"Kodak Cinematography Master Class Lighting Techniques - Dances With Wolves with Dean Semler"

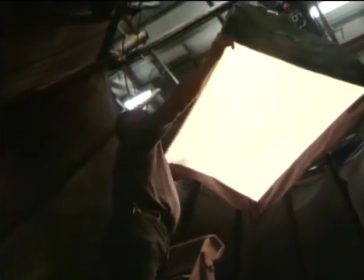293s
Half blue gel was used to contrast with the warmth of the firelight. I'll peg a skirt around that.
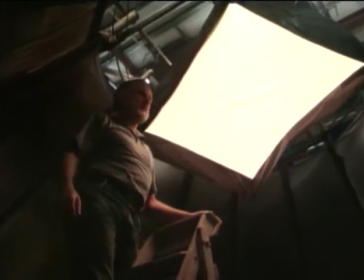300s
No, that's probably a good height to start.
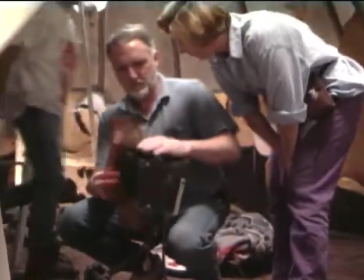304s
Two misers with full 85 gel were used on either side of the teepee door to provide a backlight as the actor moved in.
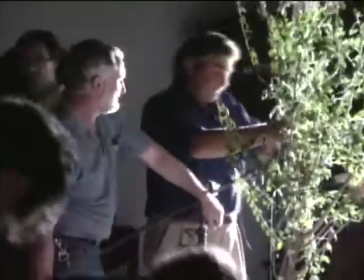313s
Outside the teepee, a 10K Fresnel was used direct.
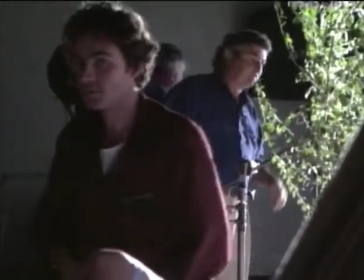318s
A half blue gel was added to make the source cooler, and a tree branch was used in front of the light to break the harshness of its direction with some shadows.
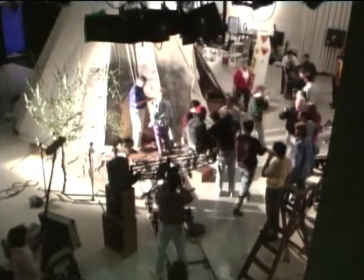328s
The time setting up provided plenty of opportunities for Dean to talk with the students about his experiences as a cinematographer. With colour temperature meters, I might pull it out occasionally. I find the best judge is your eye. If it looks good to your eye and it feels right to your eye, you've generally got it. Knowing your limitations of your stock, I worried about colour temperature a lot initially. I remember the first day I got my meter, I was shooting in a hairdressing saloon, and the walls were all apricot colour, and I would never have worried about it in my life. And I thought, I've got this new machine, let's pull it out and use it. So I pulled it out and it said something horrible, like, all your colours are going to be terrible, and it flashed and said, don't shoot this. And so you start adjusting and adding quarter blue and adding a bit of magenta and adding a bit of... And it was just so ridiculous, it was such a waste of time. I should have just shot it as it was, because it would look the same anyway.
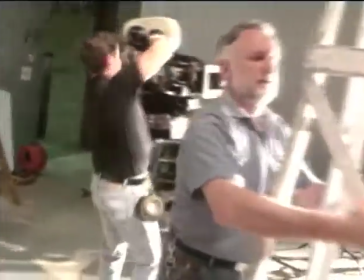387s
The first camera setup was used to bring the actor from outside the teepee through an opening to inside, where the other actors were seated around a fire.
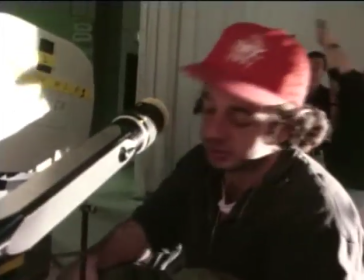396s
It was a difficult shot, tracking forward and craning down to reveal the interior of the teepee, and provided a challenge for lighting.
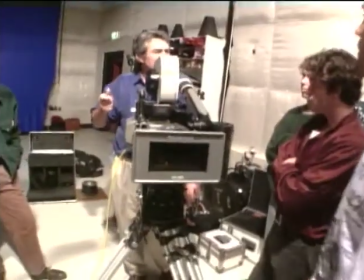404s
I do a very slow aperture pull, so it's like your eyes adjusting to the light inside, which might be effective.
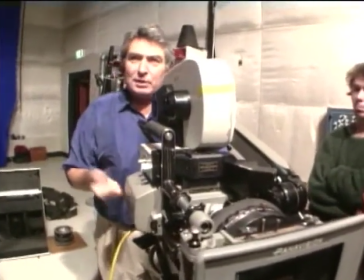409s
We can do it over 3 or 4 seconds, you know. So I'm going to aim for a fair stop outside of maybe 8 or 11,
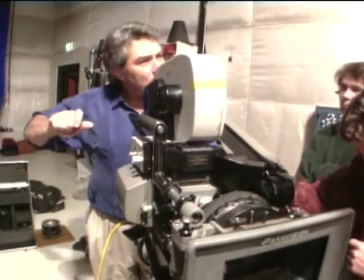416s
and go for maybe a 2.8 or 4 inside, so we can just do a little slow aperture pull as we push inside.
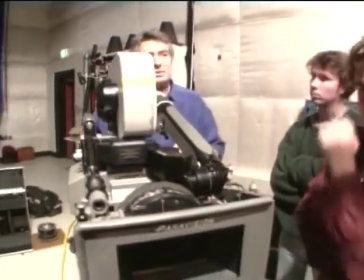423s
It's not an exposure adjustment, it's an eye adjustment. There's a difference, you know.
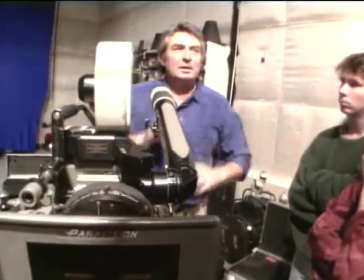428s
If we're going to do an exposure adjustment, we do it quickly as we went in. But I think we go in, it's dark, and then we slowly open up.
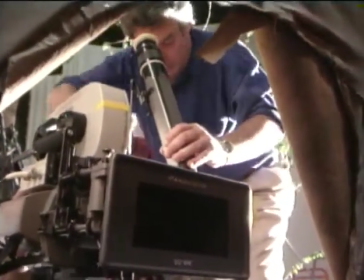437s
Oh, yeah, that's good. That's great, great, great. There's no need to be any closer than that.
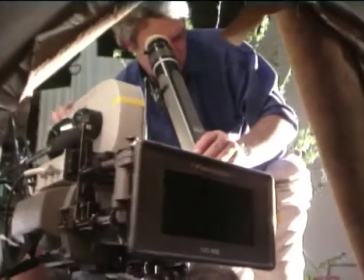446s
That's fabulous. In fact, let's pull back a bit. We can make it a little bit wider and we'll get some nice value out of this set.
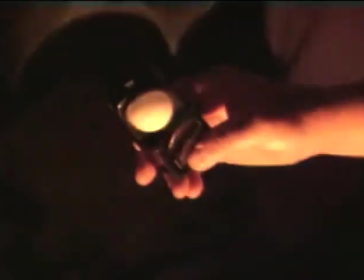455s
Too much. Was that one notch?
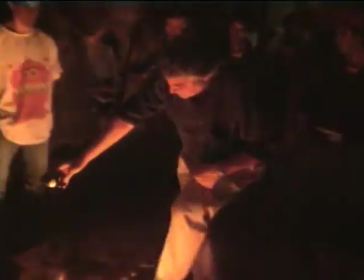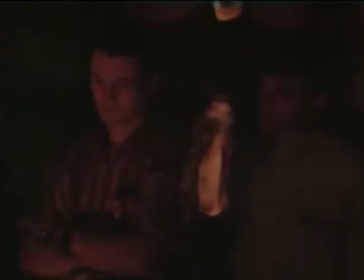463s
2.8, 4 to 5, 6. 4 to 5, 6. Well, so the overall reading, the range of the flicker is from roughly 2 to about 5, 6, but generally in the just short of 2.8, just short of 5.6, the flicker is starting at like about 2 2/3 and going to about 4 2/3. Mm-hmm. So rather than have it too hot, we'll expose it 4 and a third might be a better stop, 4 1/3, which means it's going to go a little bit over and quite a bit under, a little bit more under than it will over. Mm-hmm. Just the turn you do?
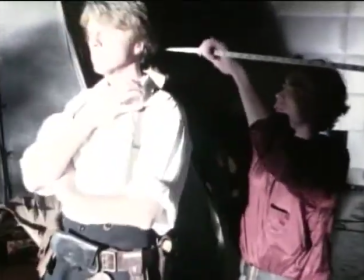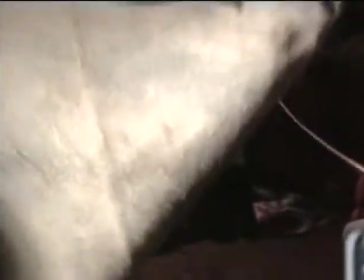502s
Okay, thanks. For the same speed and energy we had in the last take.
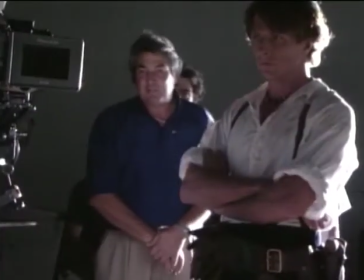508s
That's the first setting. Okay, here we go. And rehearsing, framing up.
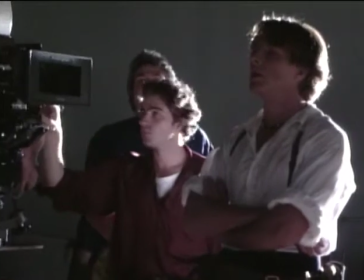515s
And action, Scott. Action inside.
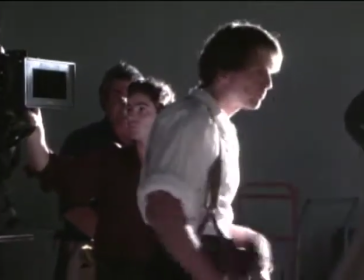522s
And you decide to go. Okay, I'm going to do it. Scratch. And straight in.
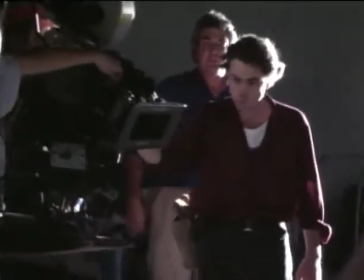528s
And pushing in now, gang. Tilting down. Right down to his boots. See his boots. And sit down, Scott.
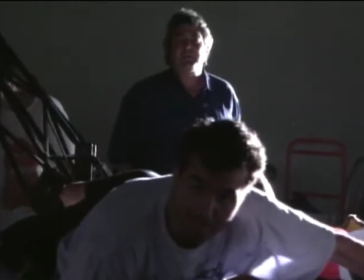537s
And we should tilt up a little bit faster at the end, but that's lovely apart from that. Let's do one more.